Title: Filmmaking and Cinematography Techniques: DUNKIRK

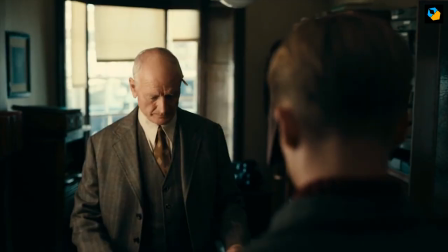268s
If film IMAX is so cool, why don't we have theaters showing it? Most film IMAX screens shut a long time ago, for economical reasons.
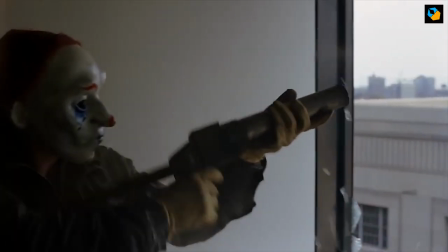276s
What Nolan is trying to do is revive the format, showing people how the immersive quality of IMAX makes it worthwhile.
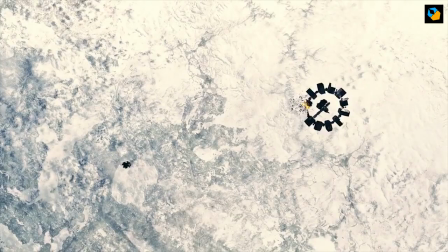283s
A reason for moviegoers worldwide to return to cinema screens instead of sitting at home in front of Netflix.
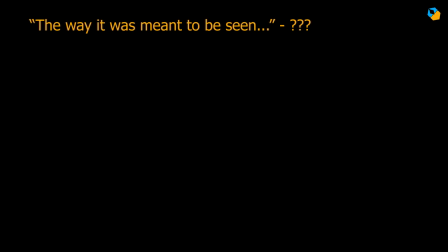290s
The reason I mention this is because there's a running joke about watching Dunkirk the way it was intended to be seen. The sad part is you can't, and Nolan knew it when he shot it. Here's a quick list. For more details, you might want to read the article. Film IMAX is 11K with an aspect ratio 1.43 to 1.
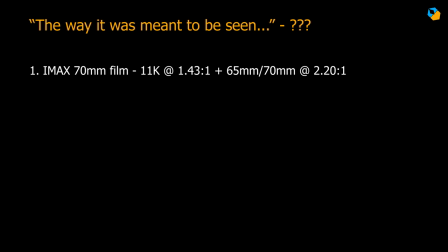309s
The Moonstone scenes are 2.2 to 1. This was for film IMAX projection only. For digital IMAX, the film was scanned to 8K, so not the same thing. For Super 35 film and digital projection, which is what most audiences saw,
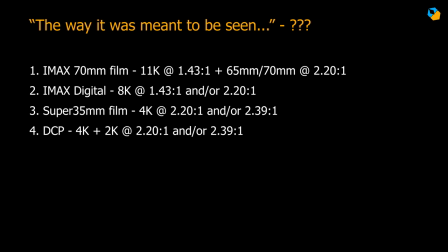324s
the immersive quality is lost, and the aspect ratios are mostly 2.39 to 1 and 2.2 to 1. Cimetographer Hoytevan Hoytema did account for all of this while shooting, but the fact is, most of the world, an overwhelming majority, didn't see the movie the way it was shot.
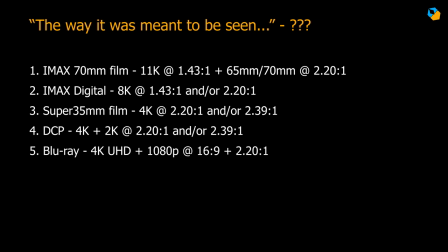341s
And now we have the Blu-ray version, which crops to another aspect ratio. The IMAX shots are now cropped to 16x9, and the Moonstone shots are 2.2 to 1. This is what you're seeing in this video. I hope you understand why it was important to tell you this.
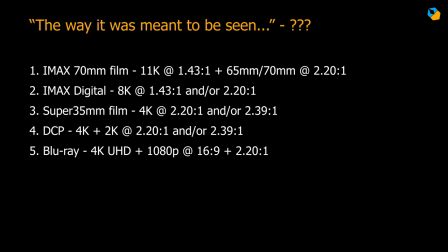356s
The format changes the way you feel about the movie. What do you think? Does this affect your viewing experience?
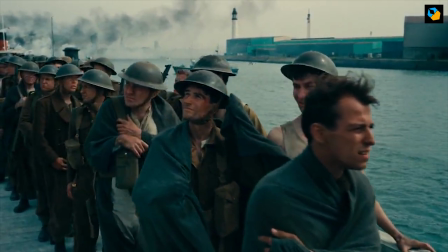363s
Let me know in the comments below. Now that we got that out of the way, let's explore some of the cool techniques of Dunkirk, starting with camera angles.
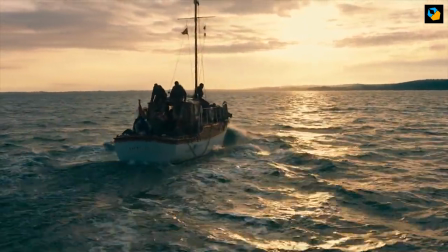371s
Dunkirk is about survival. Everyone's trying to get away, and people are saving each other. Nolan tells the story in three parts, the land, sea, and air.
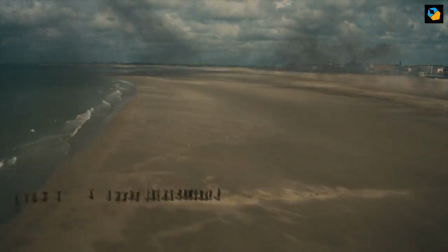380s
The activities on land take about a week, on sea about a day, and in air about an hour.
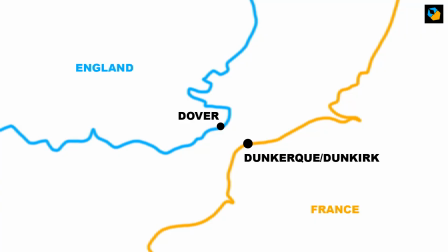385s
Things happen along different timelines at the beginning and converge at the end. The location is Dunkirk in France and 400,000 men wait to be saved by boats to cross over to England, which is home.
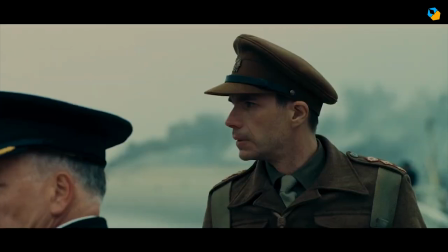398s You can practically see it from here. What? Home.
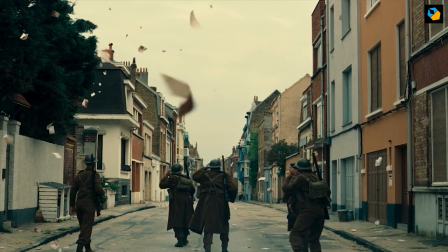405s
Home is the common element, the goal. This is represented very powerfully by the horizon.
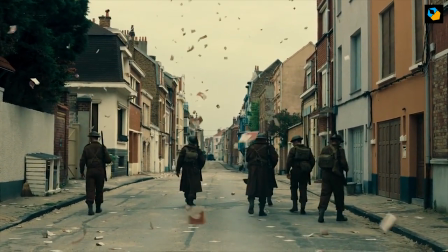410s
The horizon is omnipresent in Dunkirk, right from the very first shot.
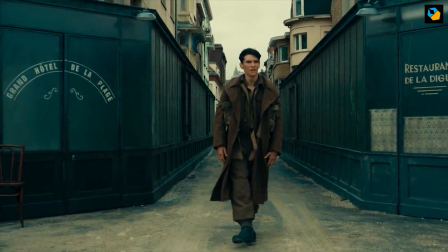416s
For most of the movie, the horizon is dead center, splitting the screen in half.
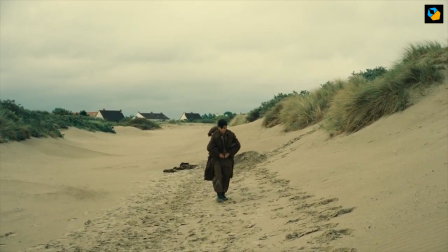420s
Not only was this effective for IMAX, but in a way, it also tells a unique story on its own.
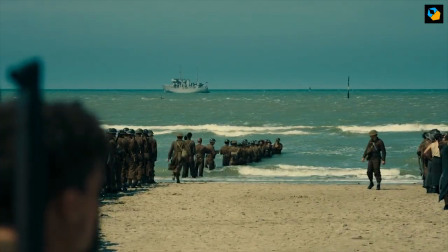426s
Whenever the situation is calm and steady, the horizon is level.
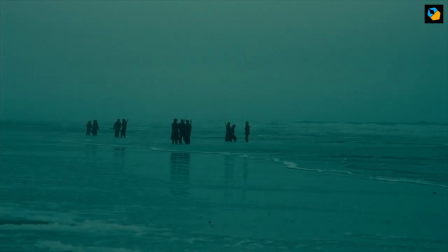430s
Most of the scenes on land where events play out over a longer period have the horizon level.
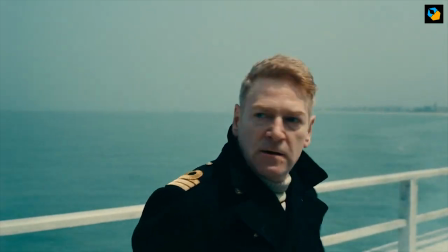435s
When things get tense, the horizon starts wavering. In the moonstone sequences at sea, the horizon is more active.
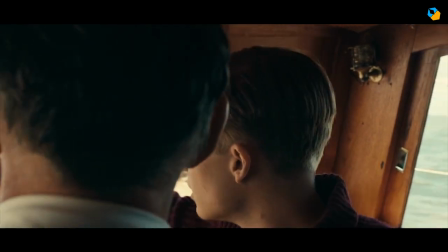443s
This is both logical and by design. The events happen over a shorter period, there's more urgency.
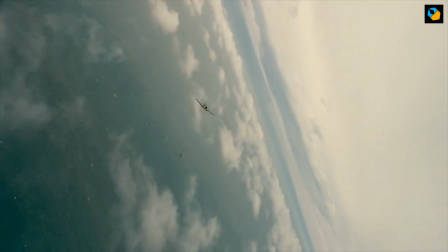449s
In air, the horizon goes all the way to 90 degrees sometimes. I don't want to reveal any spoilers, but the Spitfires are the key to this plot.
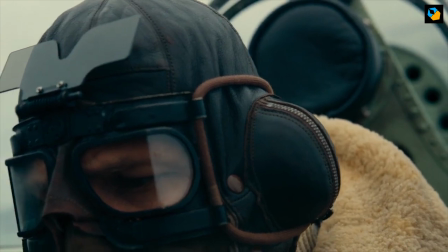458s
The battle is effectively in the air, though ultimately for the pilots too, it's about survival.
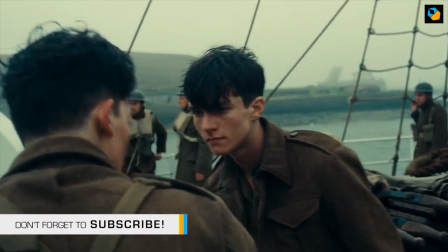463s
The next thing you notice is the framing. Most are mid shots, with a little more headroom than usual, due to the IMAX screen.
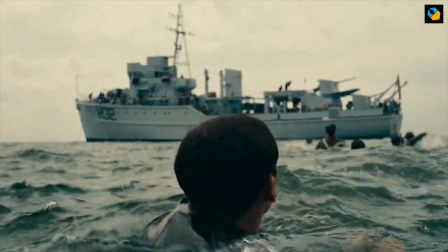471s
In addition, you'll notice Nolan has used over-the-shoulder shots as a sort of point-of-view shot, so we witness things as if we were right behind the character.
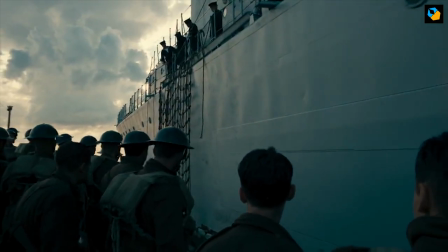479s
Cameras are placed on stretchers, on spitfires, and on boats, because ultimately the goal for Nolan was to immerse us in the story, in a physical sort of way.
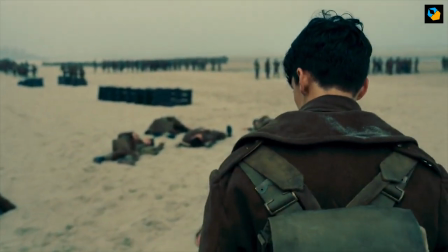489s
They chose maximum depth of field so we are always aware of the surroundings.
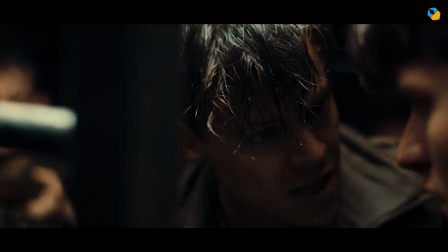493s
In dialogue close-ups, shallow depth of field is used because as we get closer, it gets more shallower, even at higher T-stops.
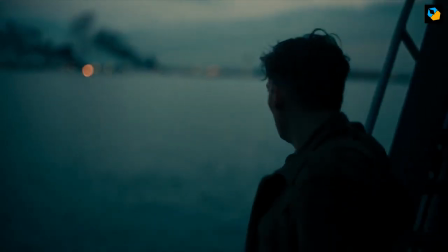500s
The only exception is in those scenes of rare calm and contemplation when we go back to shallow depth of field as a temporary release to the protagonists,
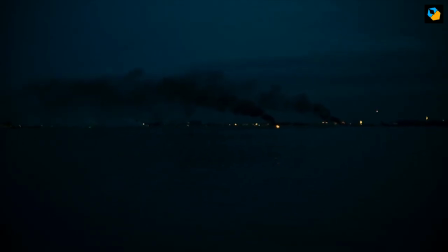509s
a moment of peace before the next test for survival.